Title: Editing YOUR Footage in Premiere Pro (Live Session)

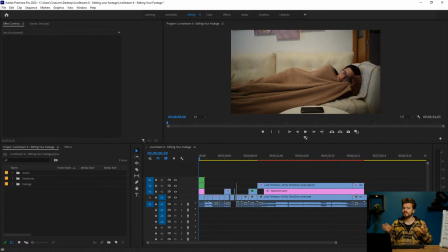255s
Why don't you make the Harry Potter Expecto Patronum? Because that's gonna be for a tutorial probably next year. Not sure yet, probably next year. When you reacted to my comment, I screen recorded. Nice to hear that, man, nice to hear that.
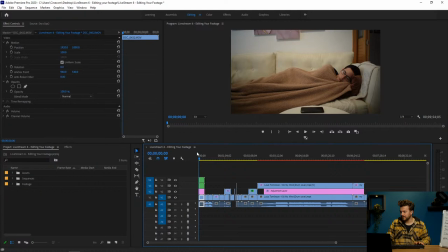272s
Okay, so let's get started. The first shot here, sorry guys, I forgot all of the names of the people that sent me footage. So if this is your shot, leave a comment in the live chat, and that way everyone knows that this is your shot.
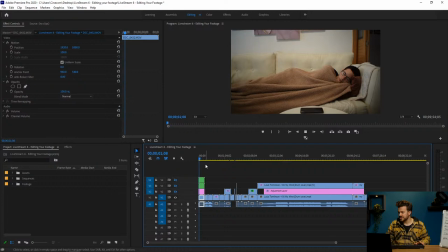287s
So let's have a look. So this shot, I'm first gonna deactivate my effect here, was just a guy sleeping on the couch. He hears a noise, he makes a movement above his cell phone, and then he smacks it.
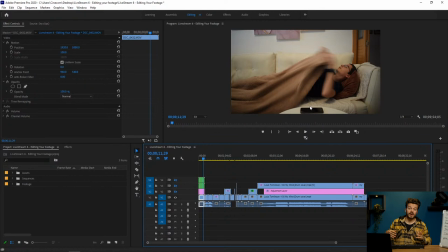304s
Now, I think the idea of this guy was to create some kind of hologram or something coming out of his cell phone, like an alarm clock or something. So what I did was, let me show you real quick. I hope everything plays back normally because there's a red line here. Otherwise, I'll need to render it.
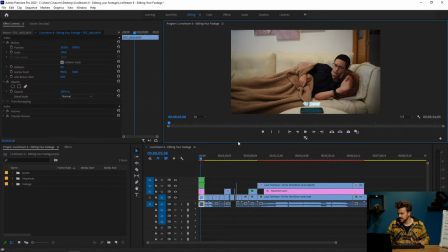324s
So yeah, as you can see, wait, let me see if I can enlarge this for you guys.
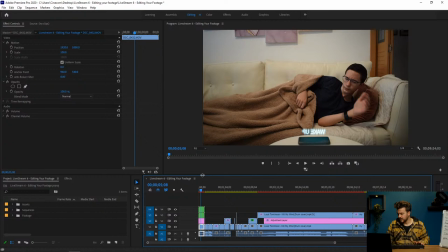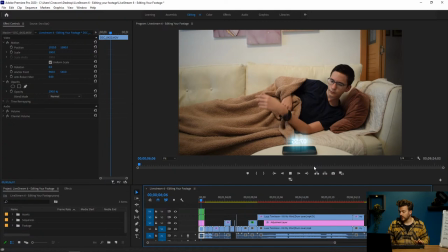338s
Yeah, something like this. Hope you guys see it well. So what I first did was I made an animation.
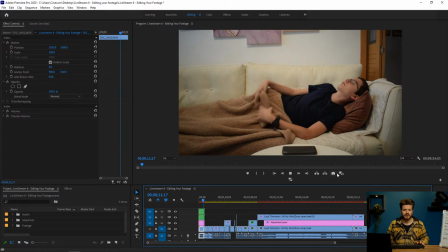344s
It says wake up. It's kind of an alarm. He swipes it away. Then the time comes on. He realizes, oh my God, it's so early in the morning. Then it smacks it off.
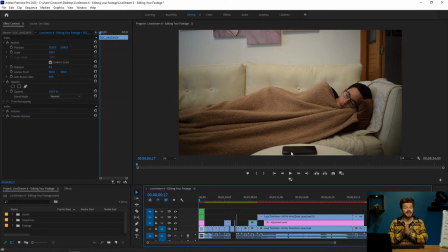354s
Okay. So real quick, my initial idea was to create some kind of hologram. Now I've made the hologram tutorial about, I don't know, 2 weeks ago, I think.
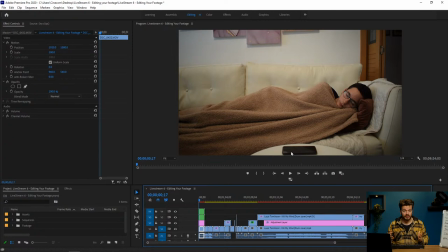367s
And it's quite heavy to make that effect. So I wasn't going for the entire hologram effect or look. I just wanted to create something that looked a bit more sci-fi, but also had a fun animation in it. Now, this is a good shot.
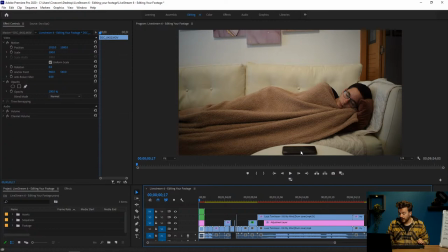384s
It's clean, but what I would have preferred was a little bit more space here on the bottom. That way it could create a little bit more depth, because you know, now the
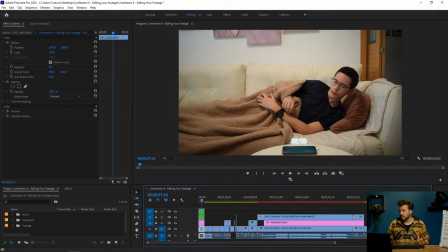398s
effect sticks a little bit to the bottom of the entire clip. But other than that, no problems at all with this shot. I mean, it's a clean shot. It's really good. I haven't even color graded it. It's just a raw shot. So let me check what I did here.
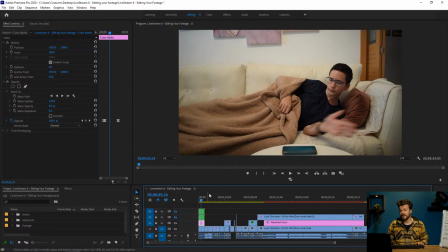414s
Okay, I'm first gonna enable all of these tracks, and we're gonna start off with the first track.
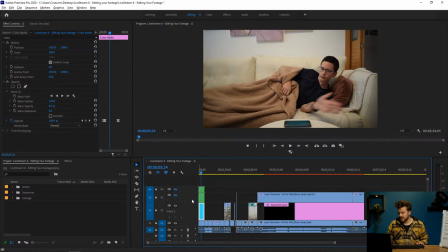420s
Now the first track here is actually, let me enlarge everything here, it's actually just a color math. And I picked a random color. I chose for a kind of blue tealish color, as you can see right here.
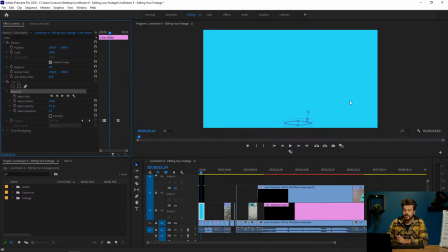437s
So that's my base. Now what I did was I've placed, so this is actually the color mat.
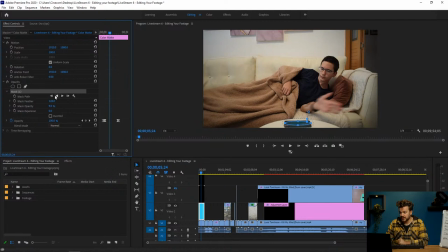442s
What I did was I've placed a mask on there. Now the mask itself is really, really tiny. It's a circular mask that I just created in the opacity layer, in the opacity property of my color mat layer. And I just made it really small so that it's just on top of the surface of my phone right here,
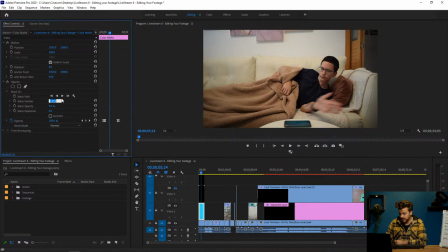462s
or this guy's phone. Now then I just feathered it a whole bunch. I think I even went to about 125. And that way it's really, really soft looking. It's not a hard circle that you see on top of the phone. It's just kind of a light source emitting from it.
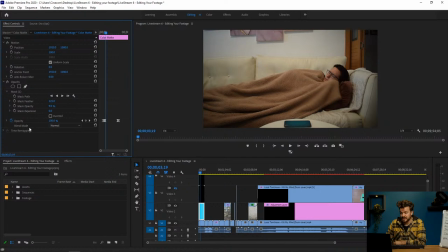480s
Once I've done that, I've made an animation with the opacity. Now I could also use the opacity of the mask, but I just used this one. As you can see, it starts glowing a little bit.